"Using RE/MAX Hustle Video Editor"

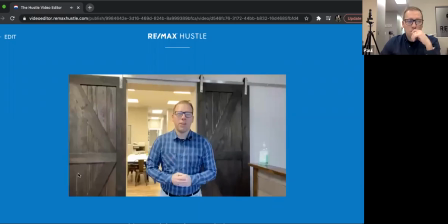8:09 This office has over 2,500 square feet, 4 cubicles, 1 huge conference room, an open floor plan for agents to come in and work. Come on, take a tour with me.
So kind of generic. I don't necessarily think I would say that, but with that
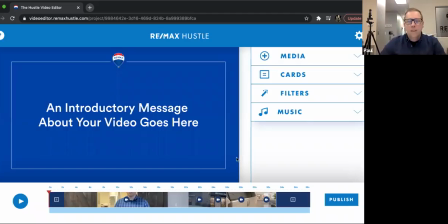8:28 setup, I've kind of given them an idea of what they're about to see. And then I could go in and start adding pieces of video. Something else, whenever you're shooting video, where's my example
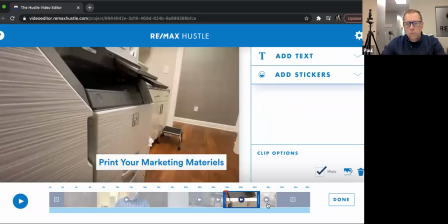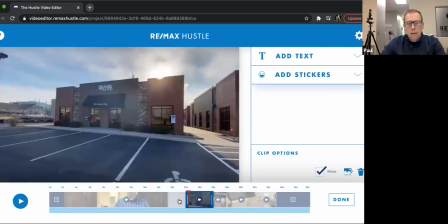8:48 at? Is moving through doors.
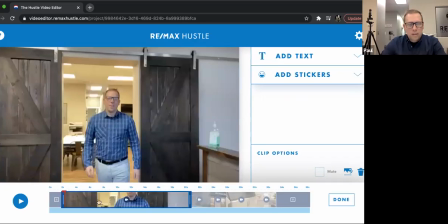8:54 I'll show you a neat, let's see, actually I'm gonna trash you.
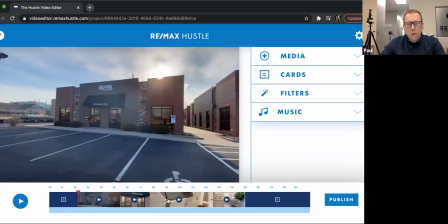9:00 So whenever you're shooting, I like for the video to be kind of natural.
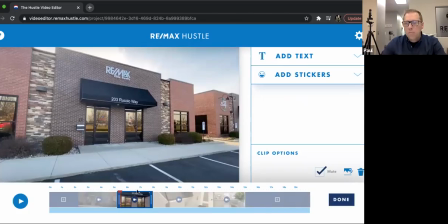9:06 Like I want it to go in a natural progression. Let's add a little bit of media.
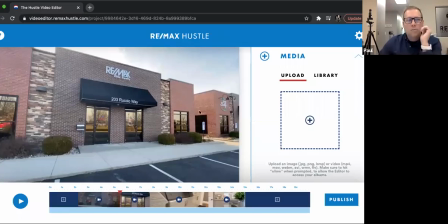9:13 And I'll show you what I'm talking about. I remember I deleted it.
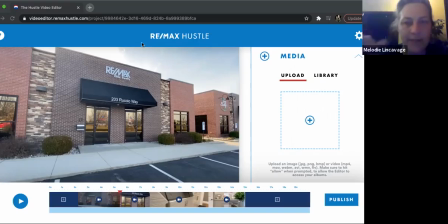9:26 Paul, I hate to interrupt. I missed the first part. Is this recorded so I can go back? Yep, I'm recording it. Thank you. I didn't at first, but yes.
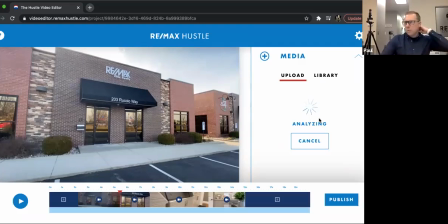9:39 So whenever I shoot video, I see sometimes people do things like, like they'll
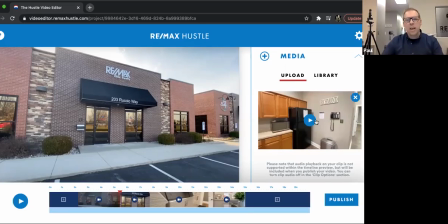9:46 back up out of a room, or they take some funky angles, and there's nothing wrong with trying to be a little interesting.
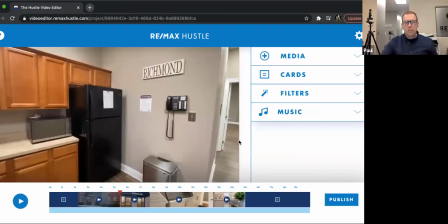9:53 But whenever I shoot video of a location, I want it to be natural.
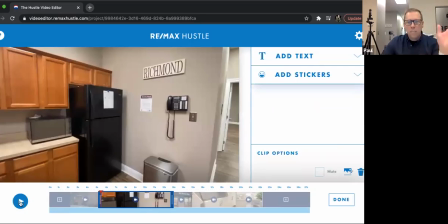9:56 So here's the difference of walking backwards out of a room, which feels weird compared to actually walking into the room.
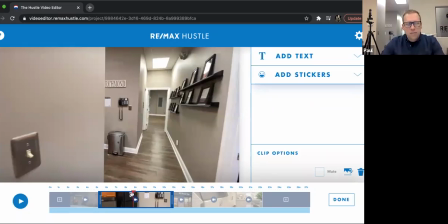10:06 So you see, that's just not a natural kind of, nobody walks out of a room backwards like that. So whenever see people do this where they're backing up, unless it's just like, unless you're just showcasing like some grand foyer or something like that,
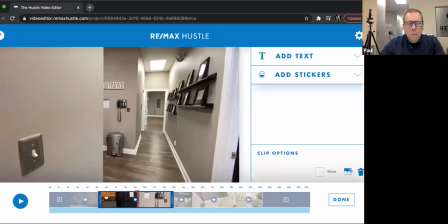10:22 I would keep it to where I'm walking forward because I want it to be a natural. So here's the difference: backing up into a room and then walking into a room, because then you sort of have this reveal.
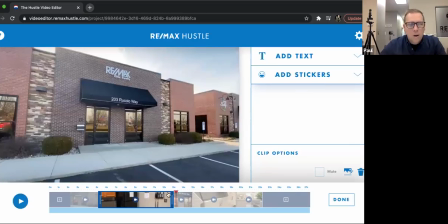10:34 You get to see the building, or you get to see the room. And something I always do, and I don't know if you notice it, but if we start
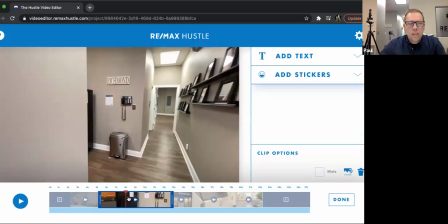10:46 right here, what do you see kind of first? We've got this wall right here.
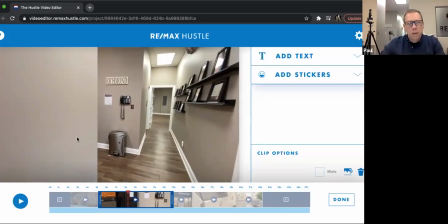10:53 I do that intentionally with every single room because I want there to be something in the foreground. And look at the difference whenever, or see how it looks. Whenever you go past that, it's like the room just sort of opens up, and your clients,
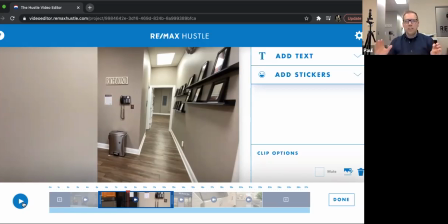11:09 when they see this, they're just like, you know, I wouldn't say it's like breathtaking, but it's like a way to like, wow, look at that. It's because it's cramped here, and then we go in.
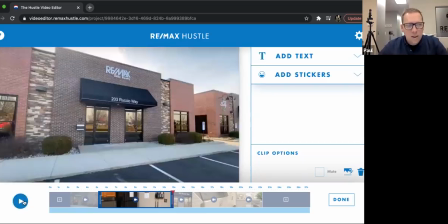11:20 Wow, there we go. I think I did it on, let's see here.
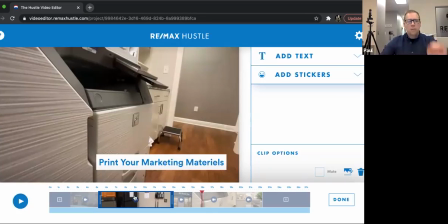11:28 I didn't do it in that room, but I always like,
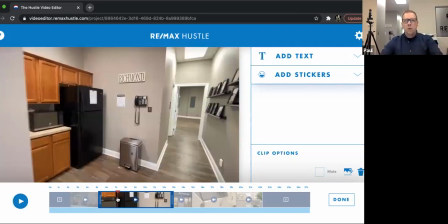11:32 whenever I shoot a room, I always like to walk in and I like to have something in the foreground just a little bit. So it's almost like you're getting a chance to, you know, just really showcase this room. So it's like, oh, it's a wall. It's just a camera trick. All right, so I'm going to delete that example out.
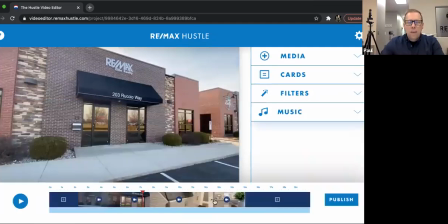11:51 And then I'll show you, if I'm going to show something, like highlight something,
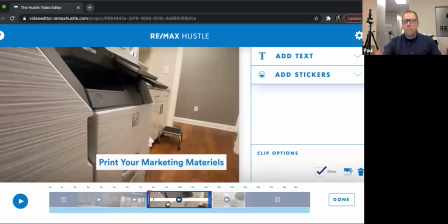11:57 there's nothing wrong with trying to be a little bit artistic. If a home has an interesting feature, if it has like, you know, whether it be a pool or just a cool, like, I don't know, like a really cool staircase or something, there's ways that you can kind of try to be artistic just to highlight it.